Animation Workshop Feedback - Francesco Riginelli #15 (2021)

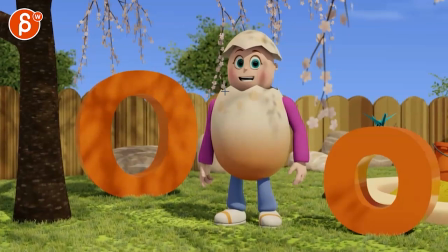Then you go from, ah, to here, as he continues with, ah, so it's ah, as in, so they can just kind of keep it in that opening size as in let's go back to the body learned
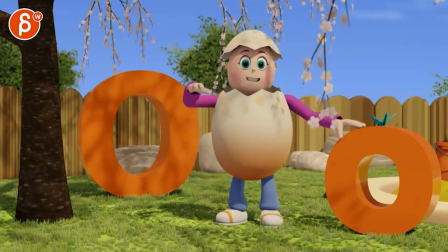another letter letter oh makes the sound oh yeah by the wise it's it's fine let me take this scrubbing off here
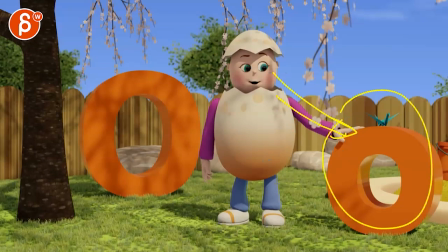scrubbing because i like that it's a good lead to this he looks this is important just again the foreground thing the sound oh and that
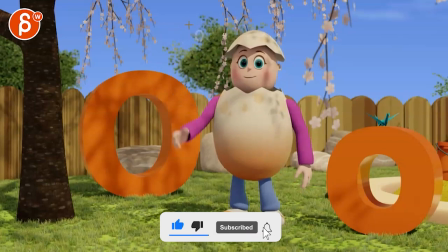is fine presenting it's a kid's thing to sound like that makes sense oh into that probably personally i would bring in the o here just because again in terms of silhouette it's empty versus that it's in front of the tree as in
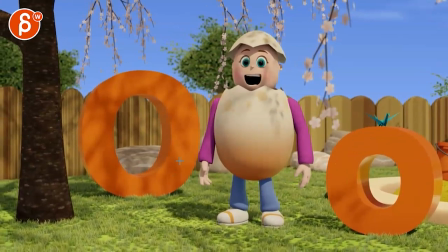as in and then actually instead of as in as in going this way i would actually do as in going the other way so the whole thing leads over there into that point in
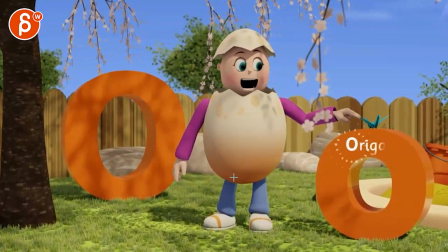the move and the camera move to the screen right area in
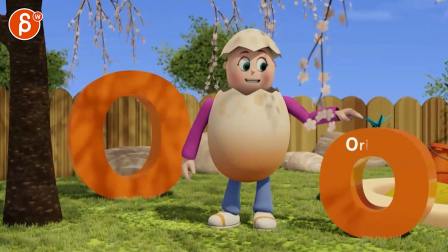origami i do like this though that the arm goes up
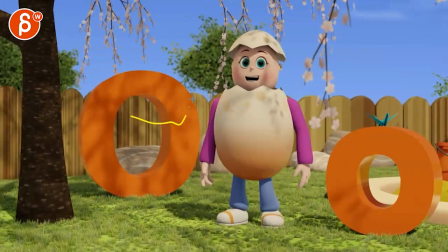on origami on that origami so it gets a big big
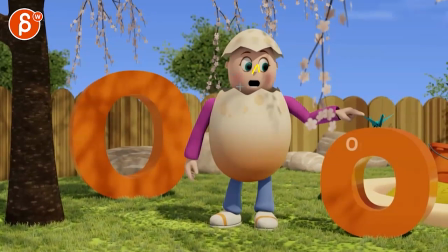energy change but then i would still have a little bit more rotation up and down in the head in origami
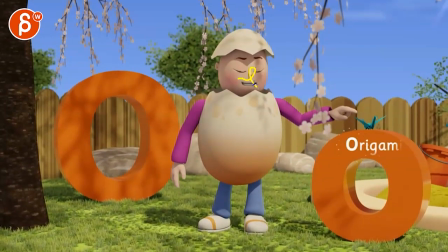and that would be origami again with a
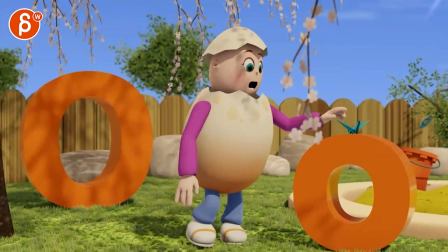flourish origami is Japanese that's really cute I mean I like all of this got the turns you got the
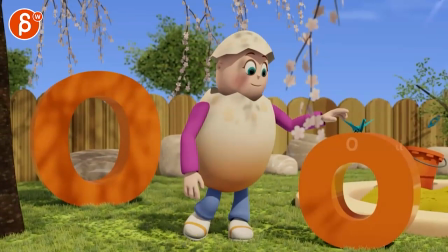the lifting of this size and that's just a foot roll in one axis move here I think that's great
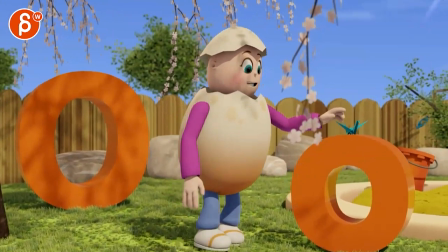sometimes it's a bit wobbly watch this knee here just even in through
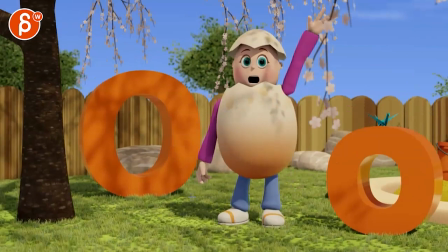here when he goes up at the beginning if it's borderline overextended IK where the
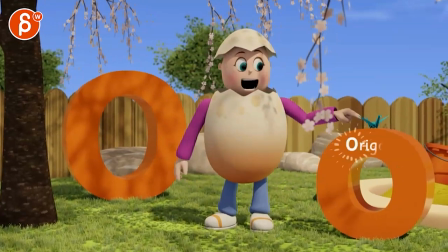leg over stretches a little bit it's not super popular but right there origami that needs
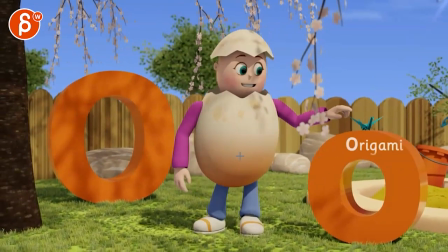a bit wobbly so you would have to compensate with maybe
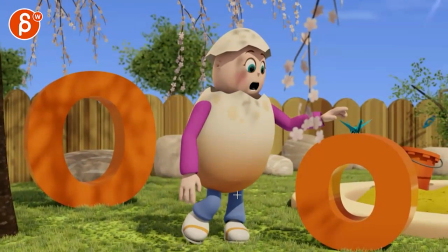a slight foot roll if you can't see it or lower it a bit more and if you have a stretch function on this origami i do like this
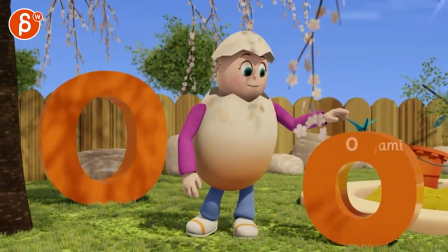the delicateness of that origami there's little changes in in the hand in the finger pose and also the wobble not the wobble the up and
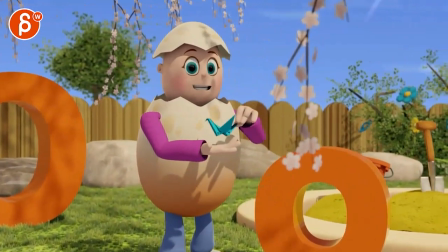down because of the body that's great origami is japanese yeah it's really cute the only thing is once you get to here then it gets a
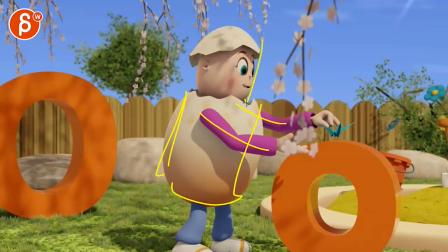bit stiff and i know you can't do much because of the shell but you have that that and then the head ready that feels like it's one
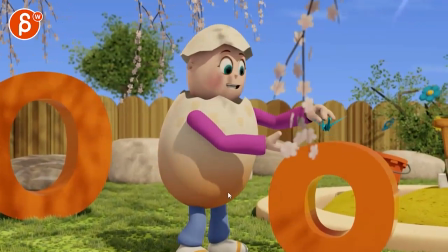big piece so i would separate that and i will probably lead with those arms because that's now
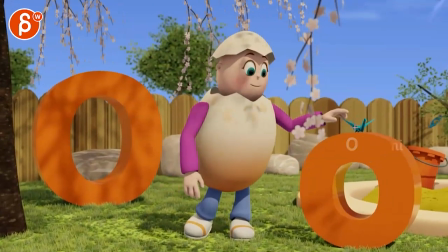he's going over there audience is looking here origami he picks it up and
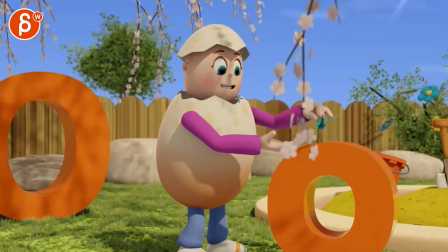that's the focus and i think with everything else moving we're almost a bit like well where am i looking everything is moving
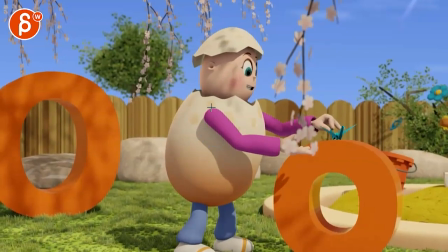but imagine he gets there and then stays put has a little bit of
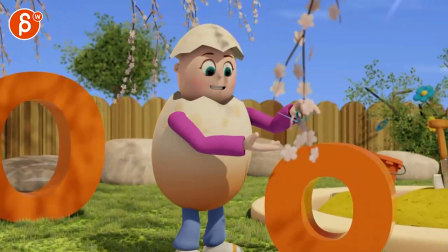overlap impact on the head because of the steps here but then these are the things that move so imagine you're doing this with those arms but the body is
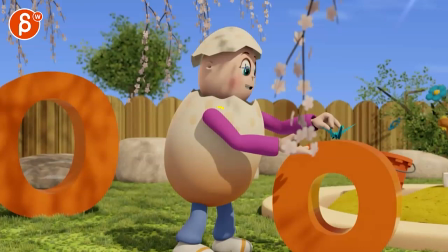still here and you might track the head and follow this maybe three four frames delayed so basically this starts moving then this starts moving a couple of frames later then this starts to turn because of now
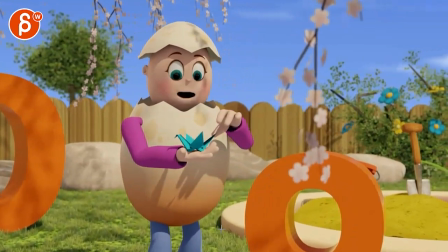the arms and the body japanese paper fold is japanese paper
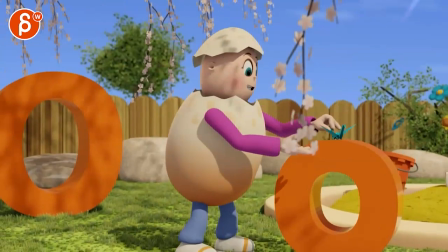folding but the accents are better here is japanese paper folding
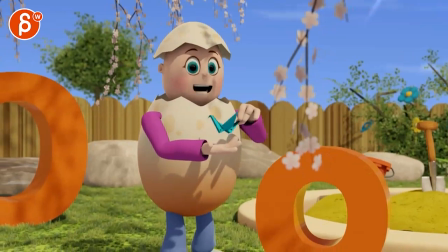Japanese paper folding yeah Japanese paper fold I like the timing
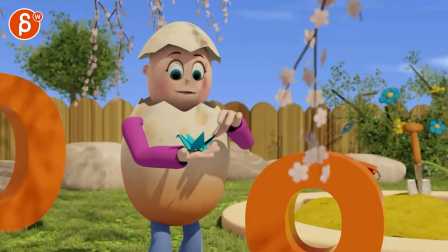of this I just goes delicately down he's paper folding the folding
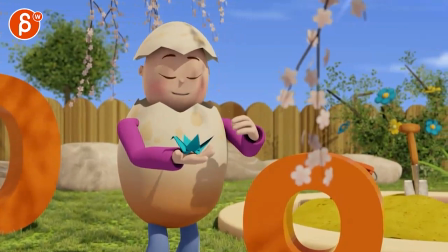the knees paper folding it's a bit even in through there it's almost bit of a weird pivot off the middle finger you can see in 2d space kind of sticks there i'm kind of vary the timing potentially the drop or lift or rotate up so we get away from that
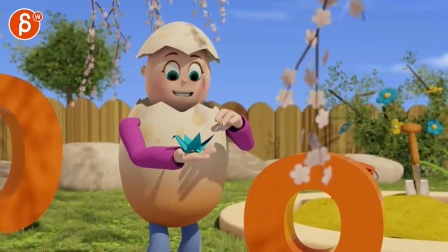sticky frame through it's not super sticky all the time it has a slight pivot off that fingertip this one bennie's paper folding paper folding i think you're closing
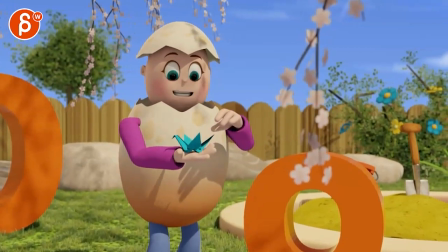on folding is too soon is paper folding it's soon
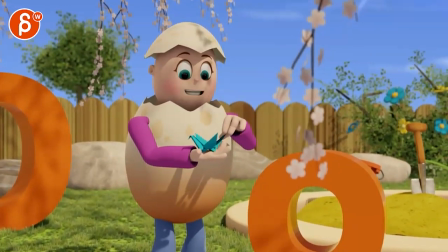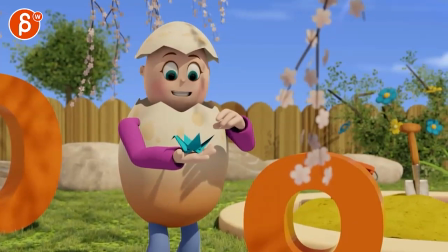folding i think that scrub is going to be a bit off when i watch it in real time it feels very much too soon is paper folding this one
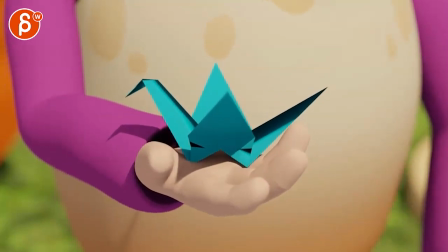ding this one is a paper crane i like this a lot it's good focus good keep alive and you got a little giggle in
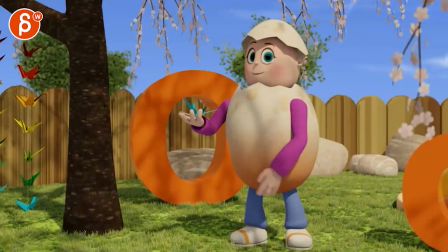the body that that is also in those are in the arms look i think that's really great look this
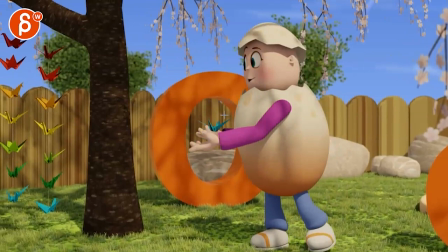i would go look but now we're having overlapping arms so i would either bring that arm a bit lower and they were going a bit higher
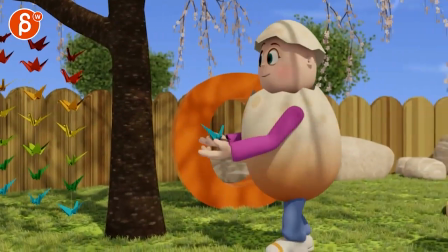or at this point let me see it could even be a bigger turn almost cheat and have that hand
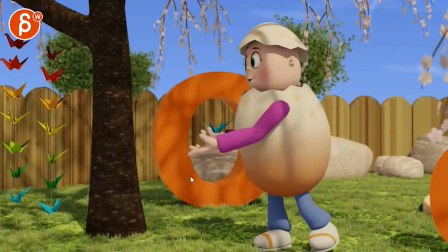yeah it might be too far i don't want to hide it completely behind the body but i would just separate these for cleaner silhouette because you already have a bit of a busy background with this this this in terms of lines and textures so i want to keep this silhouette as clean as possible because you do want to lead the audience over there
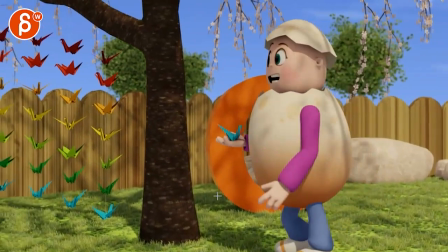we're following this with that and i want to that should be clear i made lots of paper cranes i made lots of paper
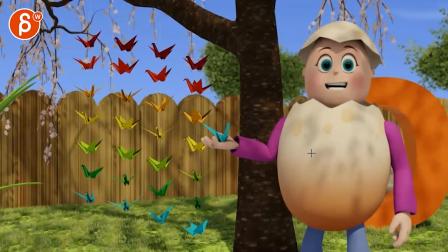cranes the cranes is a bit i like that there's an accent in the body going up but then it feels stiff again throughout there and i would still separate head and body with more and have a slight flourish accent in the head on crane of paper cranes just for you like this is
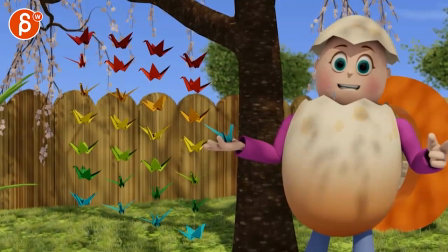nice how how here the head drags a bit and has that separation made
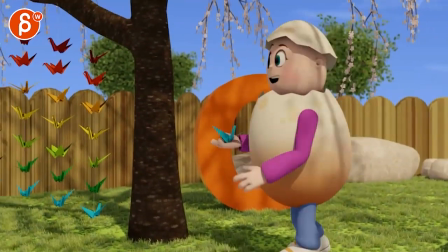lots of paper right through the stop let me just quickly check what the arm is doing
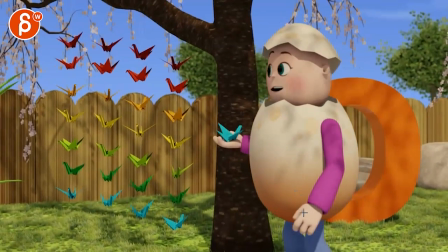there's something this is a bit watch the route
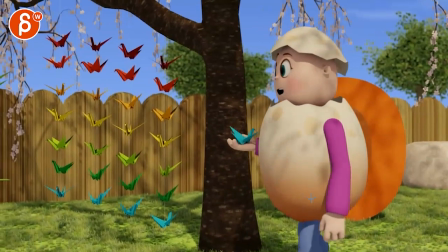you're going forward slows down a bit and then whoa right there the root goes
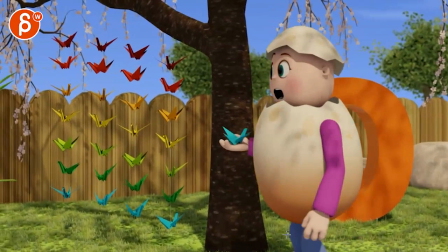forward a bit too fast it happens almost at the same time as the leg goes forward there so that leg move that body and the leg connection
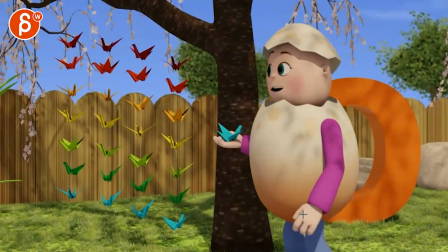is a bit too parented so i would ease into that forward move a bit you know so it's not this this and suddenly whoa we're moving
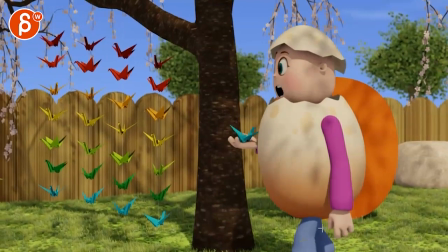forward and then slow slow slow so that the leg can lead a bit more
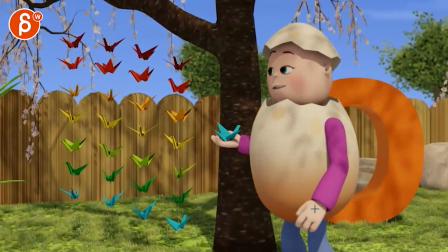yeah it's too fast even if you would do it then this arm would drag a bit more because it's
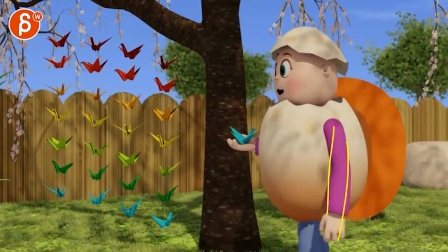a sudden body move that the arm would inherit immediately and then we have an immediate stop and even if
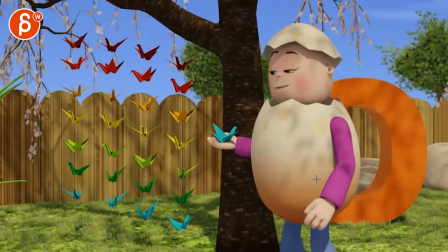you would immediately stop for whatever reason then this arm would shoot forward a bit
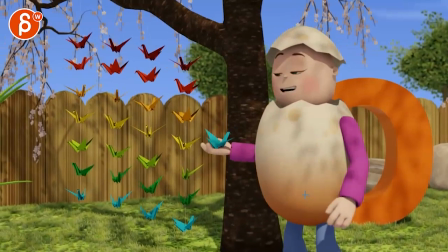for some overshoot and then drag there
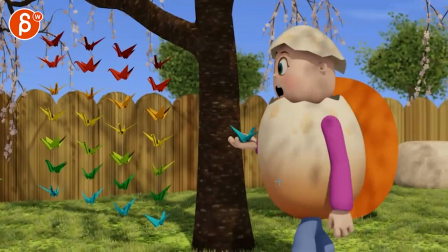so we'll shout just for that root moment there lots of paper crap
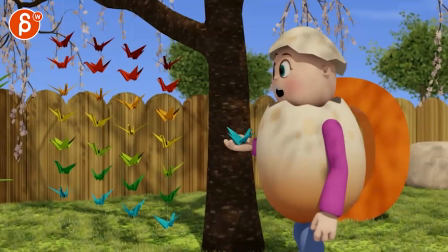that goes into everything like that sudden body move then you would have to have the head drag a bit
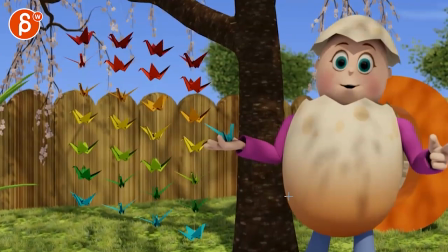more of paper cranes just for you watch out just for you it's a bit edgy for a little tangent there I will keep that it's a nice clean silhouette so you know you don't have the thumb here as a tangent or even over here might be odd so I like what you're doing